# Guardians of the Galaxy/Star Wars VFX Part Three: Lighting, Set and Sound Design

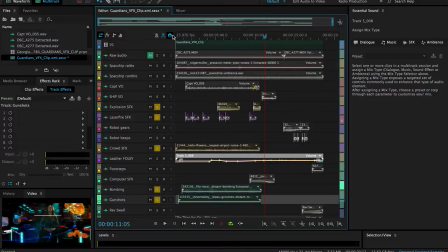(19:06)
that kind of met metallic crunch every now and then it was actually reminding me more of what you hear when there's an off-balance load in a washing machine or a dryer and I just couldn't get that audio
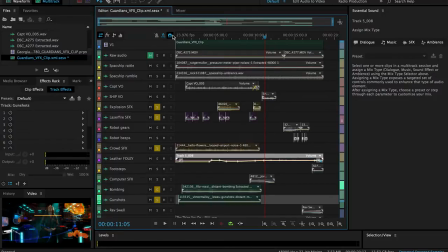(19:24)
feeling in my mind that it just kept feeling like that so eventually in the final edit I started stripping that out and let's see then of course
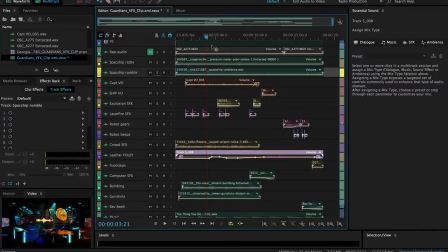(19:34)
we have our little robot back so both sets of sounds for this person this person for this droid
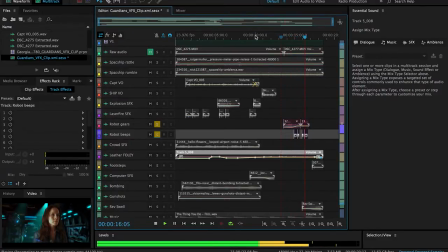(19:50)
and these were just like camera and other digital sounds that i was finding again at freesounds.org uh oh we have some
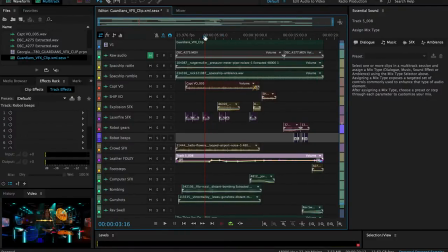(20:04)
leather uh when our actress is moving and that was just me uh holding some uh heavy leather clothing and uh doing my own foley just to uh be able to have them have her move okay
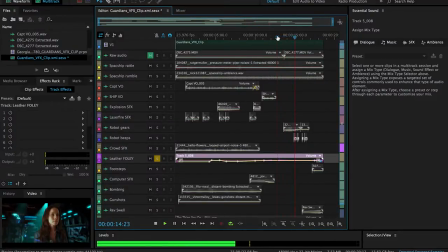that that's better you can hear a little bit of the cloth sound a little bit of distortion uh coming from my recording equipment still. Then we just had a couple of footsteps of her stepping off.
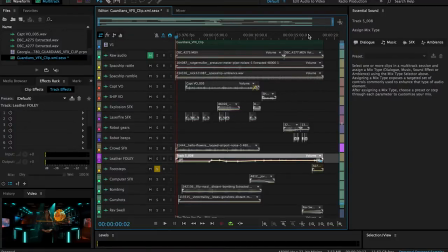(20:43)
It didn't turn out as well as I wanted. I wanted to try and get that sound that you get if you're walking on those metal grates that you get in factories or in a lot of spaceships, but I just wasn't quite getting it to work and it was late at night.
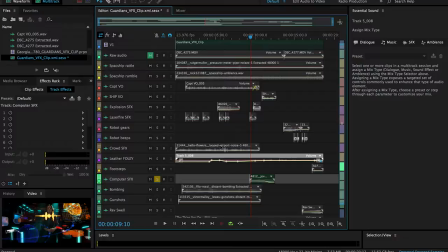(21:01)
Let's see, we also have a little bit of computer sounds coming in from what she's watching that was meant to sound like the computer still trying to hold on to the
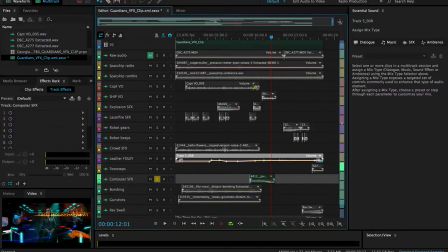(21:16)
signal that it was losing and then also to come up at the same time the computer was saying transmission and Lost.
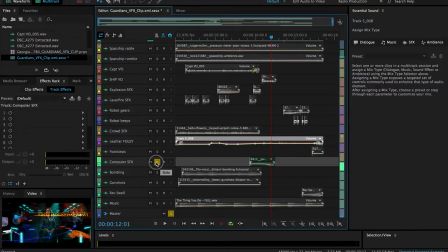(21:23)
And then finally we have our music hits from Film Riot. I had bought one of their,
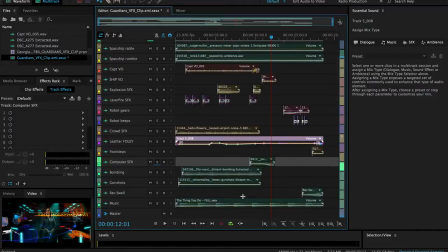(21:38)
let's see, Ben Worley had a number of tracks that they released a while back that, and I love Ben's work primarily with his brother Seth and so I took
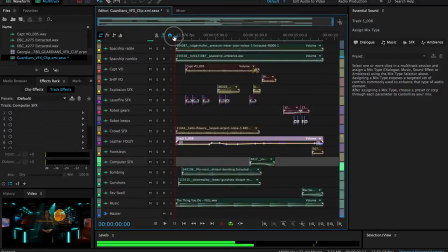(21:52)
the thing you do and use that as my main accent underneath this all.
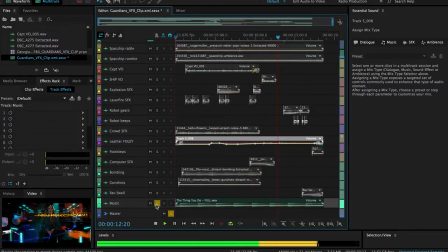So the main thing with the music was to just have that driving sense of urgency. I liked the kind of heartbeat older style 80s
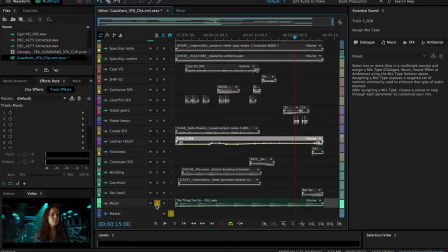(22:28)
film John Carpenter kind of feel underneath that and so i wanted to use that to be my main music cue and then of course when she's making up her mind to have the reverse swell i
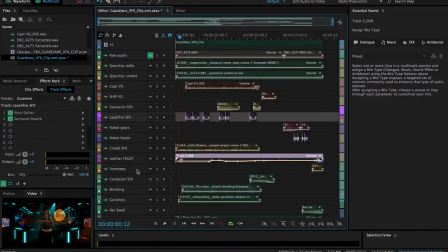(22:49)
am not a expert sound designer the manipulation to get that really good mix that's something i'm still working on but like everyone else we're getting there and then eventually
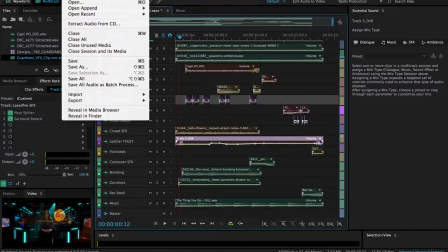(23:04)
just exported these all back back